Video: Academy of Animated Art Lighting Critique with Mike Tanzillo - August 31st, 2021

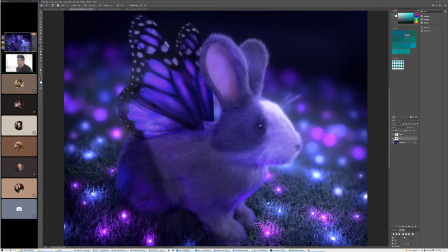500s
Like, I just want to make sure that we're not, because like in here, in this area, in the darkers, it's okay because we're getting color bleed into there, and now the shadows are getting more colorful.
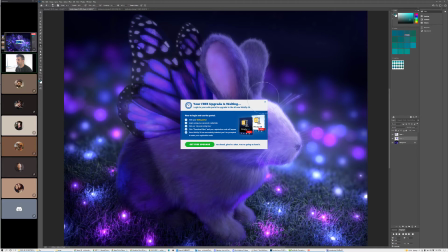514s
But up here, when the fur starts to get a little bit more white, oh, weird. My free upgrade is waiting for me.
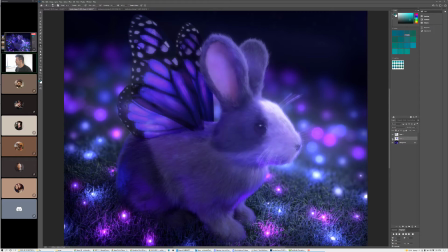521s
Awesome. That was an aggressive pop-up. Wow. But like as we get up into here and we start to lose some of the saturation as we get further away from it, it just kind of grays out a little bit. So what I'm looking for is to cancel out those gray values in the face.
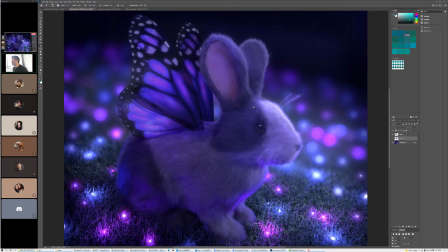537s
So, in a long way of saying I just want it to be a little brighter. But I think everything else is looking good. Does anybody else have any thoughts on this one? I was wondering too if there shouldn't be more detail in the ears of the bunny.
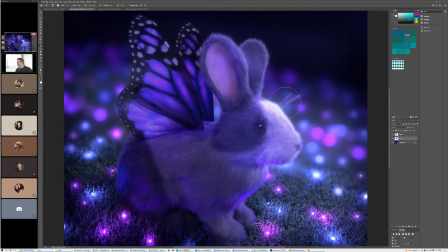552s
But I think the only detail you'd put in there would be like veins and stuff, and that would just be creepy. So I think keeping it as is a good thing. Because I have a question about because every time I try to brighten the bunny's head,
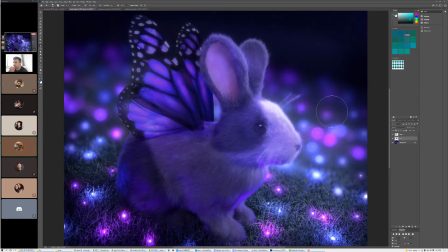570s
the gray part of the fur gets kind of washed out, so it doesn't really like maintain the gray color, and I don't know how to brighten it without overexposing the white and keeping the gray. That's a great question. One thing that you can do, and
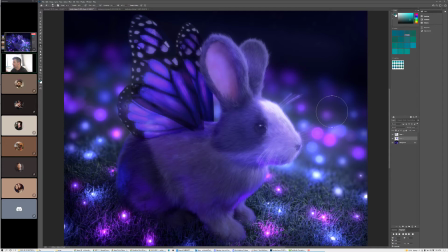588s
like some of that is adjusting the like you have two options basically, because that because of the fur is one big fur body, so you don't have the ability to light link one to the other, right? And if you're hitting it with a certain amount of light that makes one patch of fur look good, but the other one look too dark or too bright,
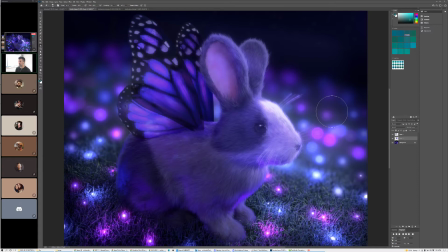611s
really, from my experience, the only option that you can do is to, if you can, create a fur mat for these, where take all the white fur, because it's usually like this is like a painted
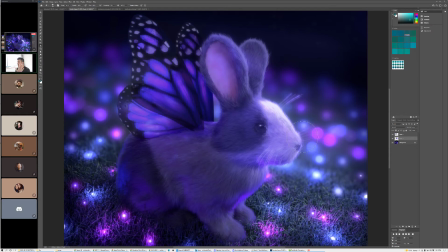627s
map that's generating the fur color. Take that same thing into Photoshop and make the white fur bright red, or like pure red, and make the gray fur pure green or something.
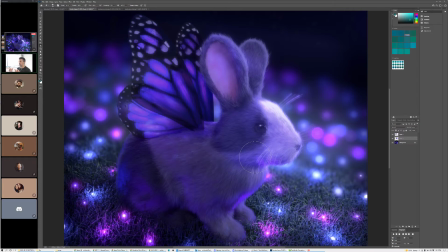639s
And that way, and then render it as a matte pass, and then you can just pull the white fur and just pull the gray fur in the composite, and then what you might be able to do is keep the lighting as is, and then just like pull the gamma up a little bit on the whites to make it brighter.
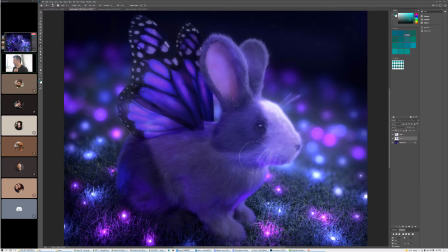657s
And that might be what you want to do, because we always whenever we had Snoopy or Ferdinand was like this. Although he was easier because he was an all black bull, and so we didn't have as many spots.
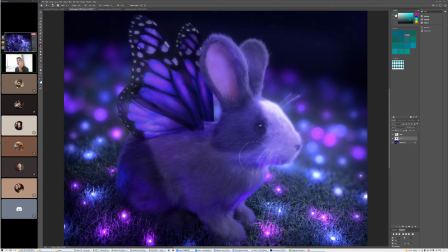676s
Although his skin did go into his face. Yeah, we did have that. So basically, you always want mats that you can isolate the white and black fur or skin tones of your character, so that you can control them independently in the comp. And that's kind of the only way you can do it.
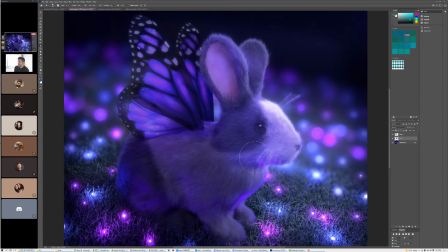693s
If you can't. With this bunny, I'm not quite sure how it was created. If you don't have the ability to do that, your other option, because it still might just be to draw a roto and brighten and darken from there. But the key is with that is to make sure that when you're rendering it out,
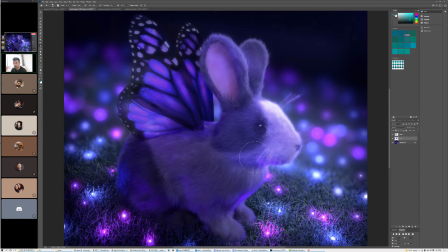712s
that you have a good EX, like that you're rendering it with an EXR file, so you have a full range of pixel values, so that the same way we were just seeing with cats, like that you want like this the brighter edge on this fur to have
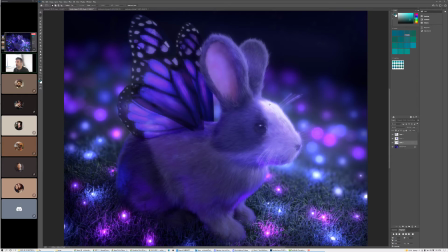731s
more variation with it, like, so it doesn't just like clip out to white the way that does in this JPEG. So if I decided to take this and make that darker, what would happen is something like that, where it all just kind of clips out. So does all that make sense? That was a lot of jargon. Yeah, that makes sense.